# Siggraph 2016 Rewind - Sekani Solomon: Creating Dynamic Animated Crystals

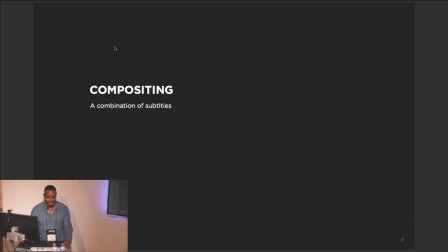[34:26]
If you guys remember that initial
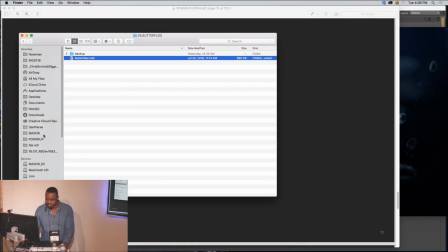[34:32]
render that I showed you, I mean, it looked good, but it wasn't like amazing, right?
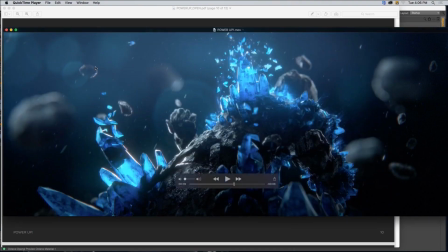[34:37]
This is our beauty pass, just straight up beauty pass.
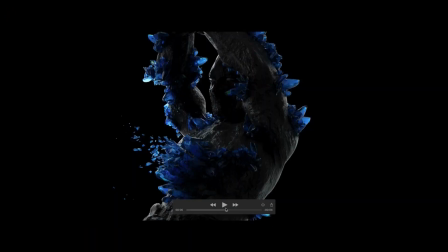[34:41]
Let's play it from the top.
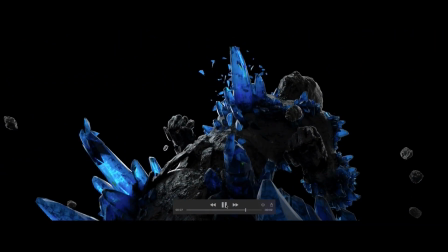[34:47]
You could tell it needed a lot of work. And this is just my philosophy in 3D in general. Gets it to as far as it needs to be in 3D to the rest in comp, because you'll be saving yourself a lot of headache.
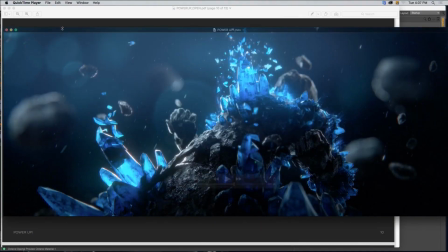[35:01]
And I'm just going to kind of break down how I went about doing that.
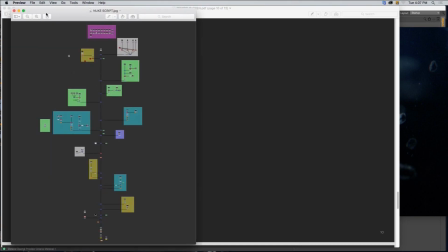[35:07]
So these days, I use Nuke to composite everything I have, all my 3D.
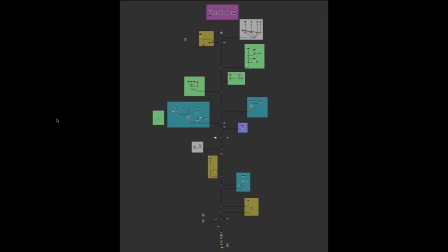[35:13]
This is kind of like my Nuke script. Nothing makes me blush more than a lovely Nuke tree that's all nice and tidy. So I just wanted to show that.
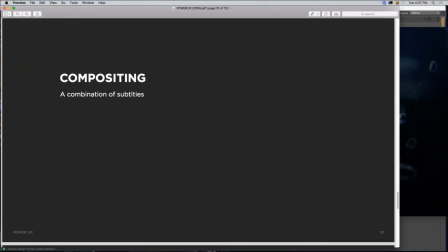[35:21]
But most importantly, it's kind of having a clear idea of the direction that you want to go in.
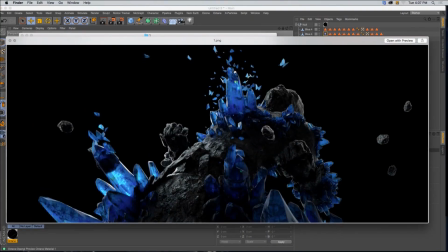[35:30]
So this was my beauty pass initially, and I just kind of built it up in stages. Stage one, I just want to get some more atmosphere in there.
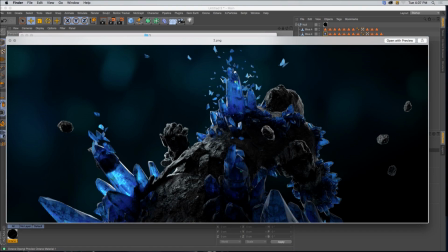[35:37]
So, I didn't want anything that had too much information, so I wanted to use large areas of color, and that's really blurred out. Going down, I wanted to touch up these parts, these crystals. Some more glows and atmosphere to really bring them and make them feel alive.
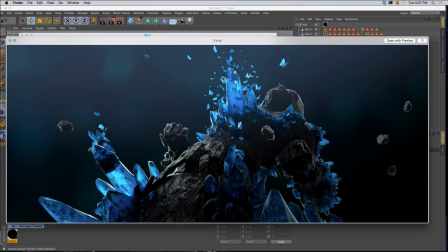[35:54]
Some more atmospheric lighting on the top, so it feels a little bit diffuse. Then I made some kind of energy type thing and using like this Plexus plugin and in Cinema,
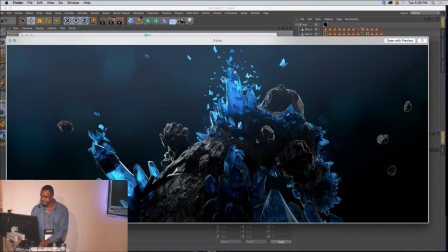[36:06]
and just kind of brought that in as a pass. Then I did a Turbulence FD sim that I kind of color graded and placed on top of this guy. Then I did a particle sim, in particular in Cinema and After Effects,
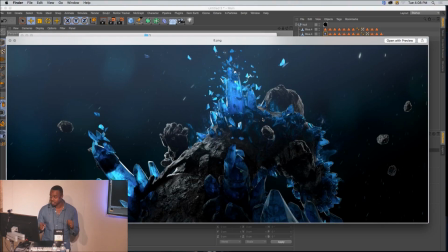[36:22]
and just a pro tip when using particular: if you want your particles to look really good, make sure you have depth of field on your camera and make sure motion blur is on, because the difference between having a particles with particle with motion blur and without, huge.
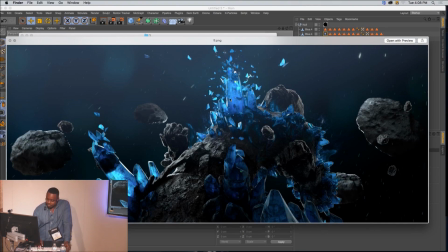[36:39]
Then I added some rocks, extra rocks in Nuke that's just projected on planes.
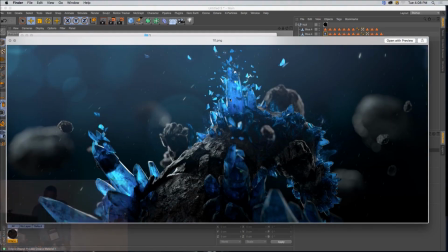[36:45]
Depth of field, that's bringing the sexy. Difference between that and that. Depth of field.
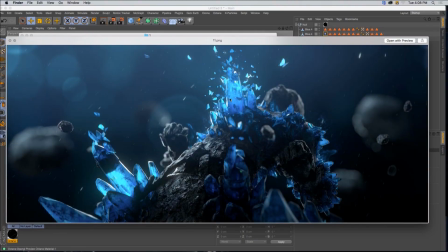[36:51]
Then we're talking about adjustment layers. I put a nice little blue color grade to bring everything together with the depth of field. Then, this is where the real sexy comes in.
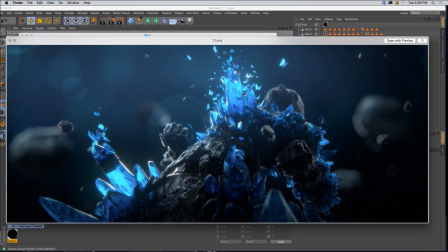[37:03]
Some RGB, some chromatic aberration on the edges, making sure you have some vignetting, some nice little grain, some glows on top. Those are the layers. It's those 4 or 5 layers that really kind of glues your comp together.
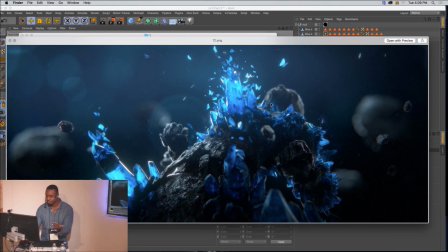[37:18]
And this is more or less the final image. But, the jump from like here to here with just those final images, these final layers, paramount.
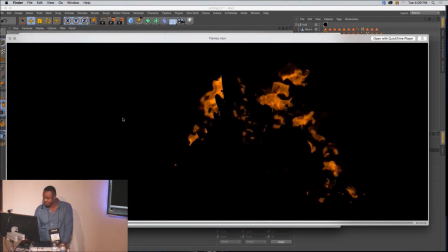[37:28]
That's some more cool stuff, right? This is what Turbulence FD pass. Doesn't look impressive at all. That's where compositing comes in. You take that, use a curves adjustment, you bring it back down, you grade it blue. Looks really cool. This is what particles pass.
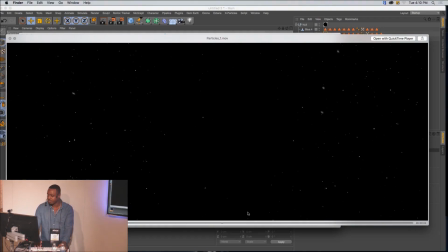[37:45]
Again, just kind of bringing my camera into After Effects and making this with some motion blur. This is another pass that I did up here. I think there's some other flames.
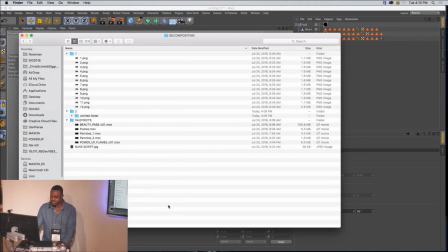[38:01]
All right, and that's more or less the compositing that I did for this project.
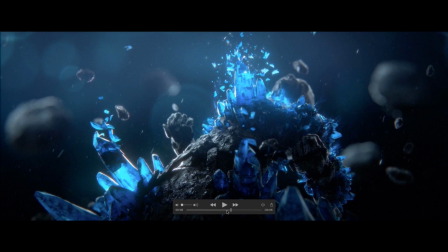[38:06]
Time, and this was the end result, just kind of throwing everything together.
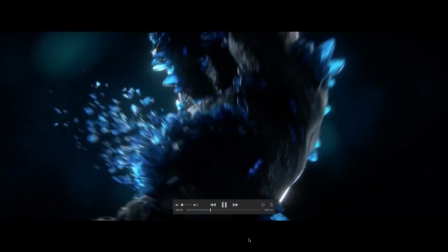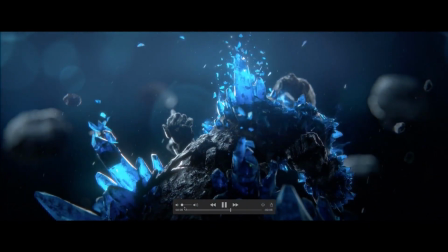[38:19]
Music helps.
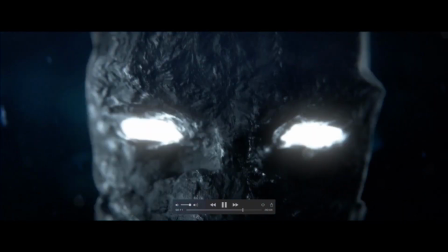So, my name is Sekani Solomon. I'm a designer, animator at Imaginary Forces New York.